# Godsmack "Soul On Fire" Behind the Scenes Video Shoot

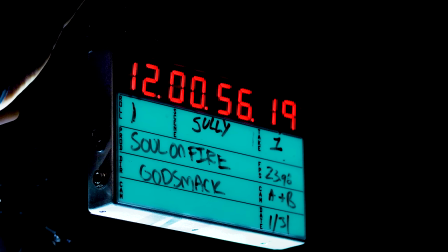All right, rolling. Take one. And playback.
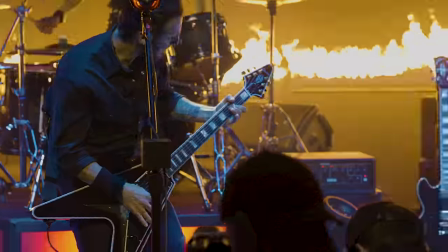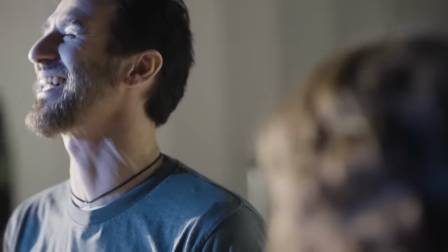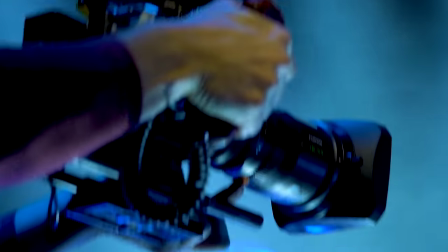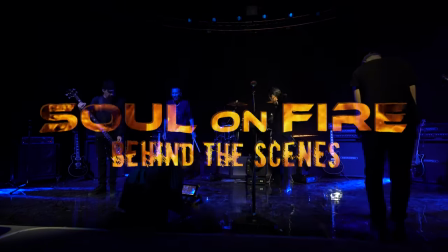We're working on the video for our new single, Soul On Fire. It's our second single off our new record, Lighting Up The Sky.
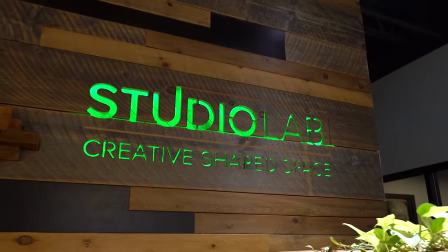I'm gonna be directing this video, actually. Worked with these guys here at Studio Lab to create a really cool script. The band is just going to be the band doing their thing and creating as much energy on stage as possible.
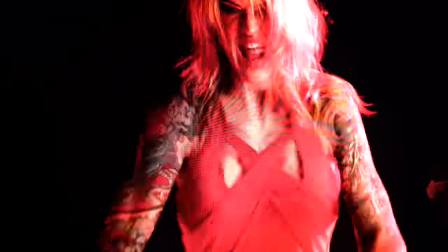Sarah is going to be playing the part of desire and temptation.
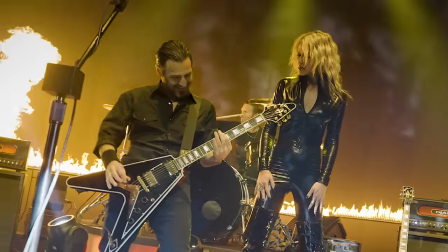So she's going to be more of an entity than anything else that we don't see, we don't hear, but we just kind of feel her presence. Just ready to get the stage going, create some magic, make a big rock video.
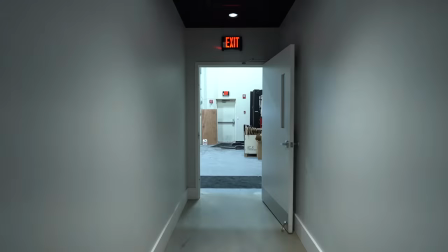It was challenging at first to kind of figure out how we could literally
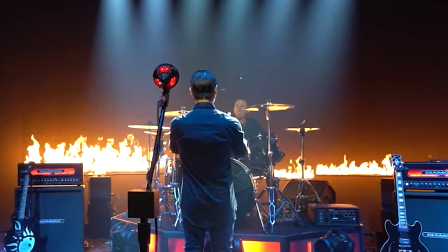incorporate fire into a song called Soul on Fire without it being cheesy. So I really think that taking this approach to just allowing the
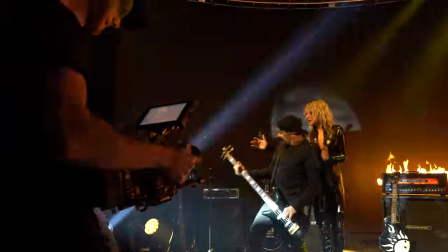band to do what the band does and interacting with some entity that's around us is a very unique and cool way to to be able to pull off the concept of this song.
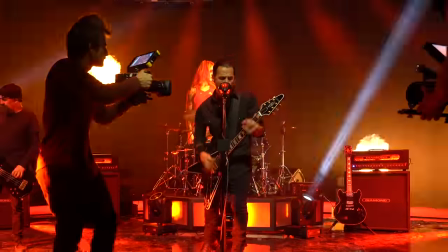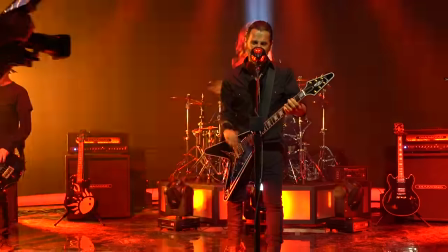We have our dear friend Sarah Maylitt here, who is going to be our star model and play the part of Desire.
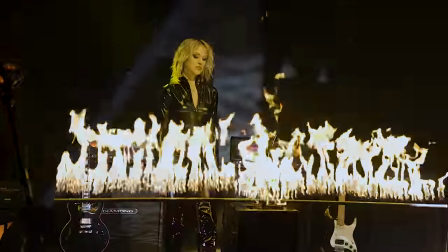She's going to be more of an entity than anything else. We're looking forward to getting her up on the screen and seeing what kind of magic we can create.
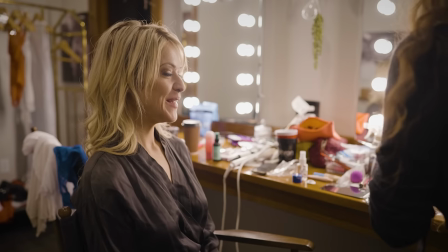What we're up to? Yeah. Here's what we're up to. Making a little Godsmack music video.
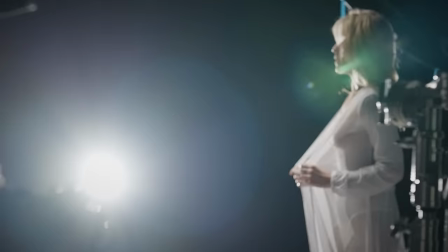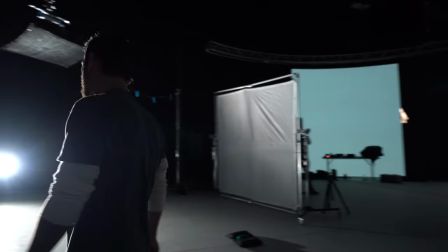I think you know what we need? Now that I'm seeing you doing this, it'll help me get some ideas too. Can we just have you maybe walk here? The angle of the body is better.
It's just important these establishing shots that we get them right to set the tone.
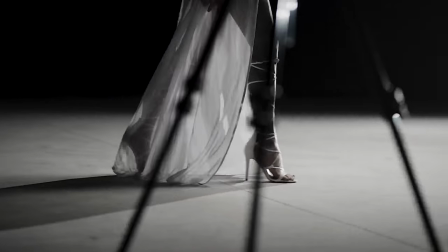That's fucking hot. Yes.
When we wanted her to be a little bit more elegant and in control and confident and flowy, I was really thinking about people like Stevie Nicks and her outfits and that kind of stuff how she had
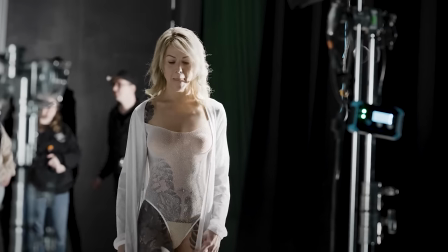that really witchy vibe But it was like very flowy sheer mesh outfits and stuff like that
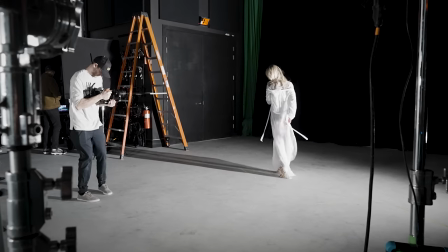Yeah, that's good you can be smile you can wink you can blow a kiss I don't care what you do.
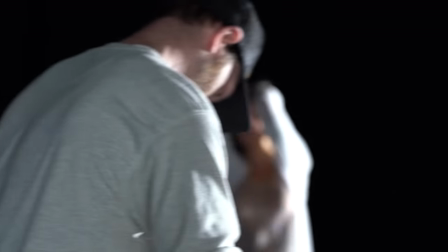We'll find the moment, you know be a little bit more playful in the face
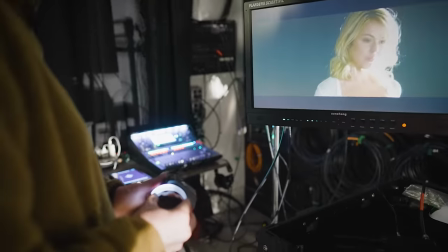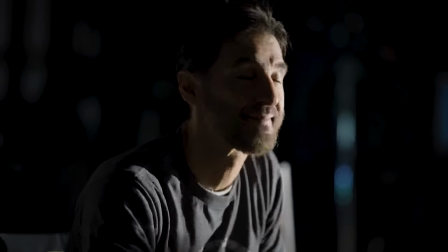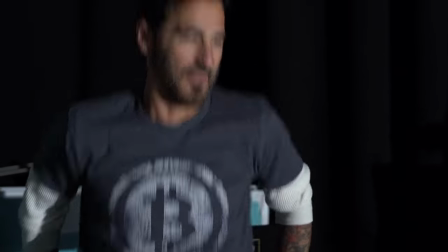Awesome job Sarah the face is killer on that one.
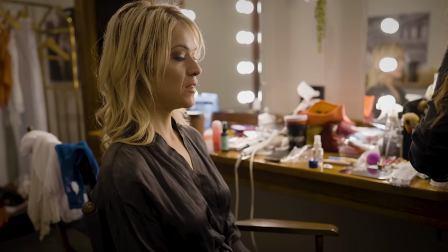So we're going on to the second look which will be a little bit more playful and fun. So she's going to reach now
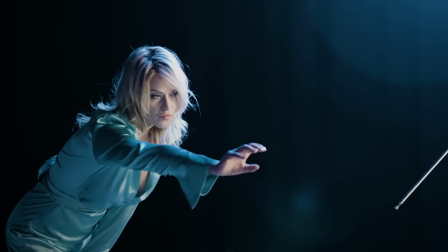and break the plane from video to reality by passing through the video screen and sending her arm out to be able to touch one of the members.
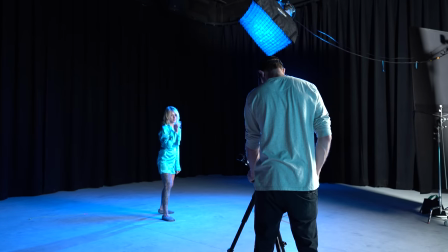She will then get zapped by the power of the amp, getting her really pissed off to turn into the black outfit.
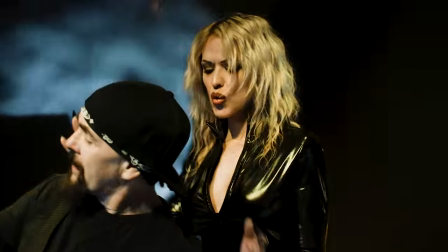At that point, just make a move and pass through the video wall onto the stage with the band and then try to dominate us, which isn't going to happen.
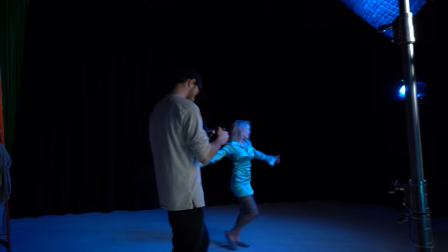Action, three, two, one.
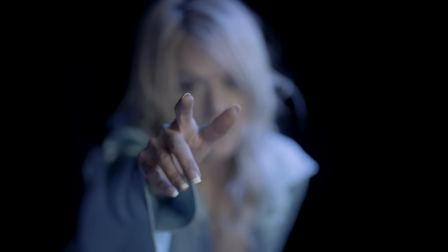Thanks for the camera. Snap back. Cut. Thank you, guys.
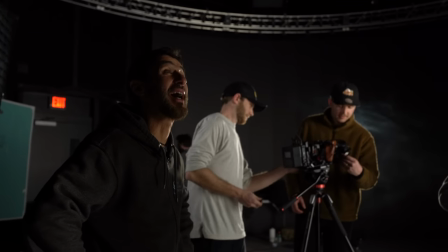We appreciate it. We'll see you next Tuesday. Oh, wow. See you next Tuesday, literally.
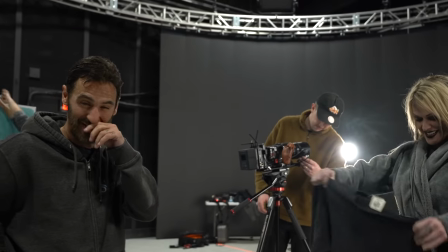See you next Tuesday.